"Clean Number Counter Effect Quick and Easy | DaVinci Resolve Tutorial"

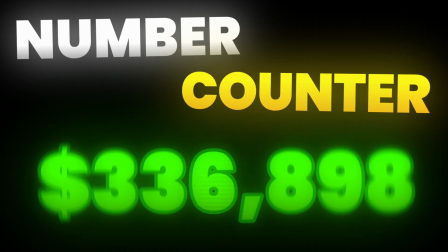The number counter effect is an essential trick for video editors making a wide variety of content and
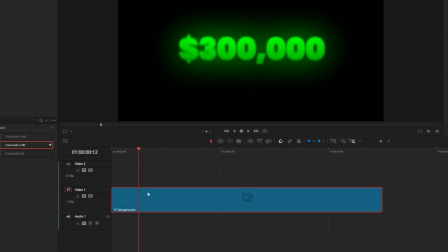today we're going to create a clean looking money counter and save it as a preset so you never have to build it again.
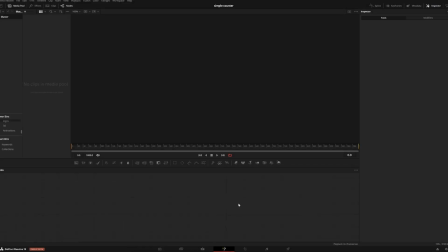So I'm on a new timeline here and I'm going to start by just opening the Fusion page. If you're not familiar with Fusion don't worry this is a simple process and we'll take it step by step.
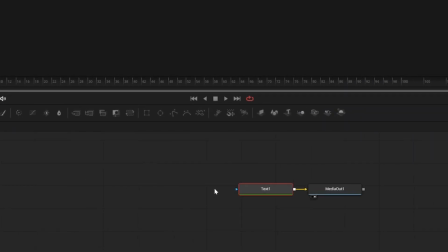To start I'm going to press this little button here to add a text plus node to my workflow. Now I can right click my text plus node and select edit controls.
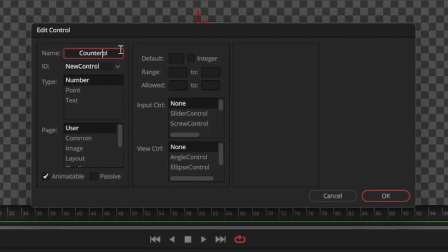It will give us this window here where we can add a custom number counter control. Change the name from new control to counter, spelled just like this. Then go down and change the page option from user to text. Go to the right column and click the checkbox next to integer.
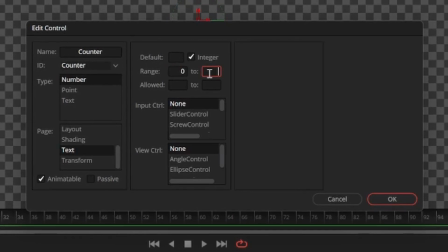And change the range from 0 to 1 million. That will be the maximum and minimum values for a number counter. And you can still freely use everything in between. And lastly, for input control, I prefer the slider option.
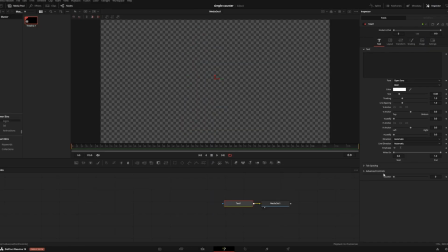Now we can click OK to save our custom control. And now in our inspector, we can see the number slider show up under advanced controls.
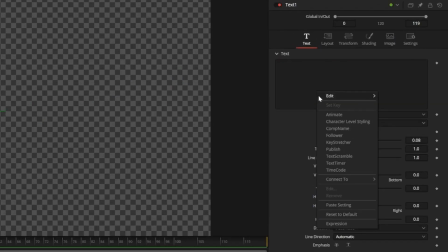But we still don't see a preview, so I have to right-click my text box and then select expression. After selecting expression, we can paste in this text box the LUA script that I put in the description.
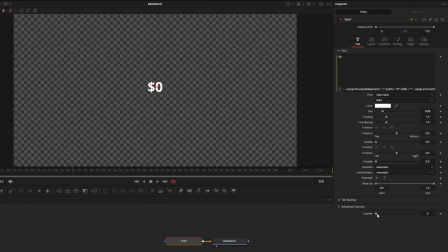Once you copy and paste the script, the number counter appears. When we adjust the slider, the number counter also changes. Commas will automatically appear, and by default, you'll have a dollar sign before your numbers.
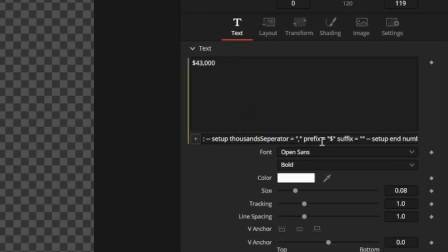You can change the prefix by entering whatever you want in the text box in place of the dollar sign next to prefix.
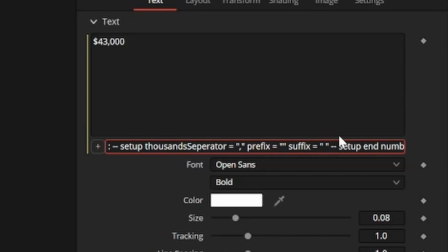Similarly, you can add a suffix by entering whatever you want inside the quotations next to the word suffix.
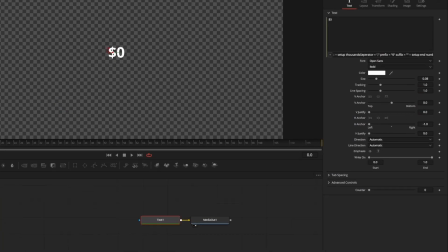You animate the money counter with keyframes. At frame 0, I want my counter to say 0, and at frame 50, I want it to say 1 million.
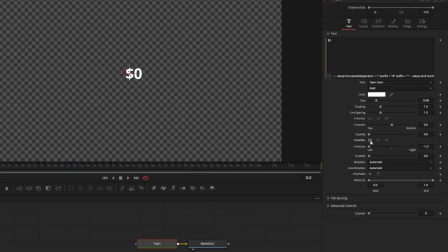You can also hit the left H anchor and move your text to the left to keep it from jumping around.
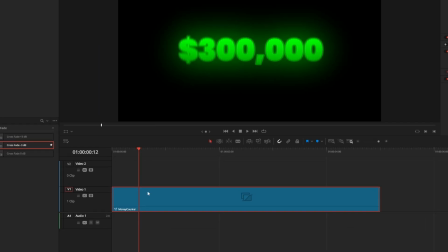To save this template as a preset, you can just go to the edit page and drag this fusion composition into your power bins.
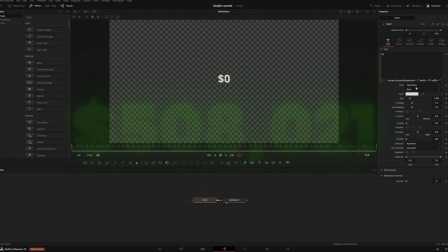But we're going to make our money counter look a little nicer by customizing it here in the fusion page. I'm going to use the Poppins black font and bump up the size.
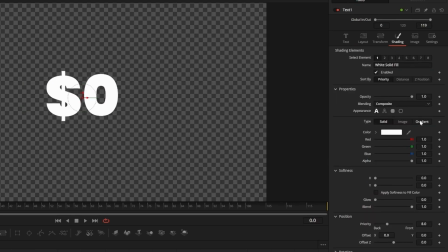If I go into the shading tab, I can go down to color type and change it to gradient to add some nice color variation.
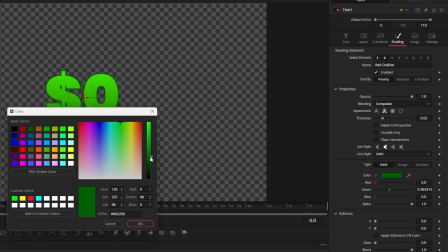I can also click the number 2 here to add a strobe to my text. Next, I'm going to press shift and space to add a scan lines node.
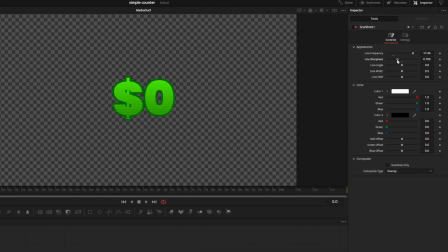It will add some texture and give it a nice old TV screen look. Then I'll add a soft glow node.
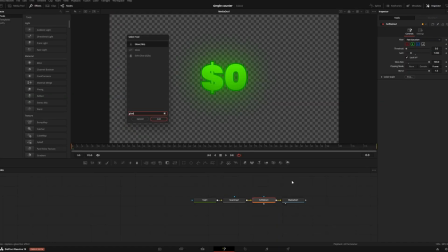I'll turn my glow size up, but keep my gain pretty low. Then I'll add a regular glow node and decrease the values a bit so it only really affects the letters.
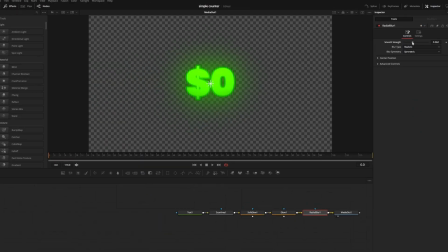I'm also going to add a radial blur node and decrease the strength a little bit, because I think it will add to the counting effect.
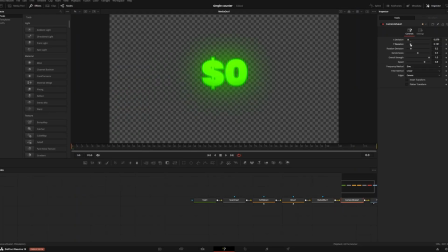I'll add a camera shake node to give it some movement, but I'll make sure to turn the speed and strength down quite a bit.
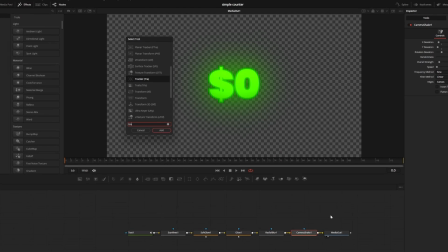That looks good to me. Now we can give it a pop animation to appear on screen. I can press shift and space to add a transform node, and then set a keyframe for size at frame 0.
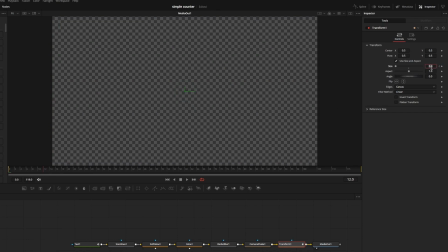Set size to 0, then go to frame 12 or so, and set size back to 1. I'll also go into the shading tab and do the same with my opacity.
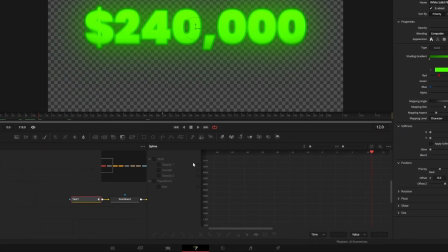Now I need to ease my keyframes to make the animation look smooth, so I'll open up the spline editor.
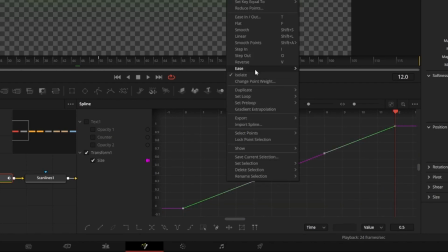With only size checked, I'll select all of my points by pressing control A, then right-click the box, go to ease, and select outback cubic.
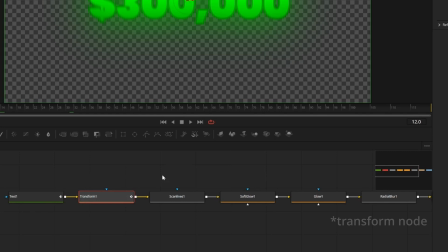That will give it a nice bounce effect. To make the animation smoother, you can click back on the text node, go into your settings, and apply motion blur by checking the box.
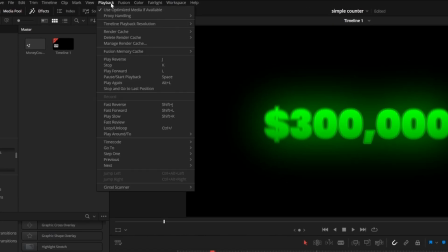This may make playback a bit slower. You can click on the playback menu in the very top, select render cache, and hit smart.
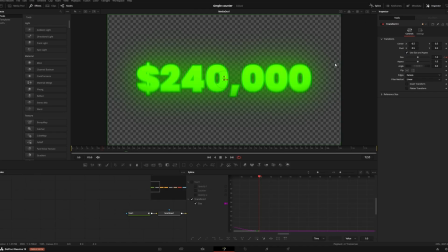Now this little line will tell you how much is ready for playback. If you ever need to make the money counter longer or shorter, you can simply open your spline editor,
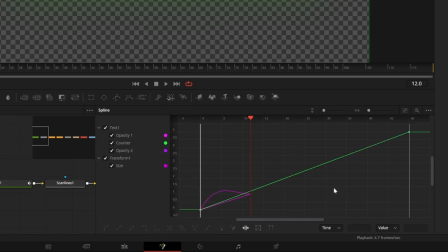select all of the points, and hit this time stretch icon to make the animation longer or shorter.
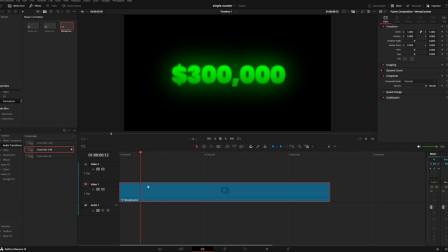And with our final product, we can open the edit page and then drag our fusion composition into our power bins to save it as a preset. Anything you put in your power bins will be stored across your project, so I hope you found this video helpful.
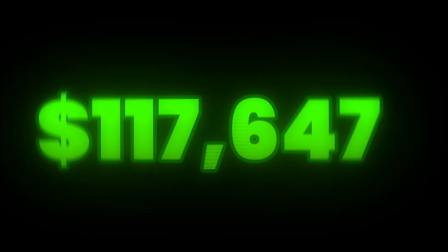Consider leaving a like or a comment if you did, and have a fantastic rest of your day.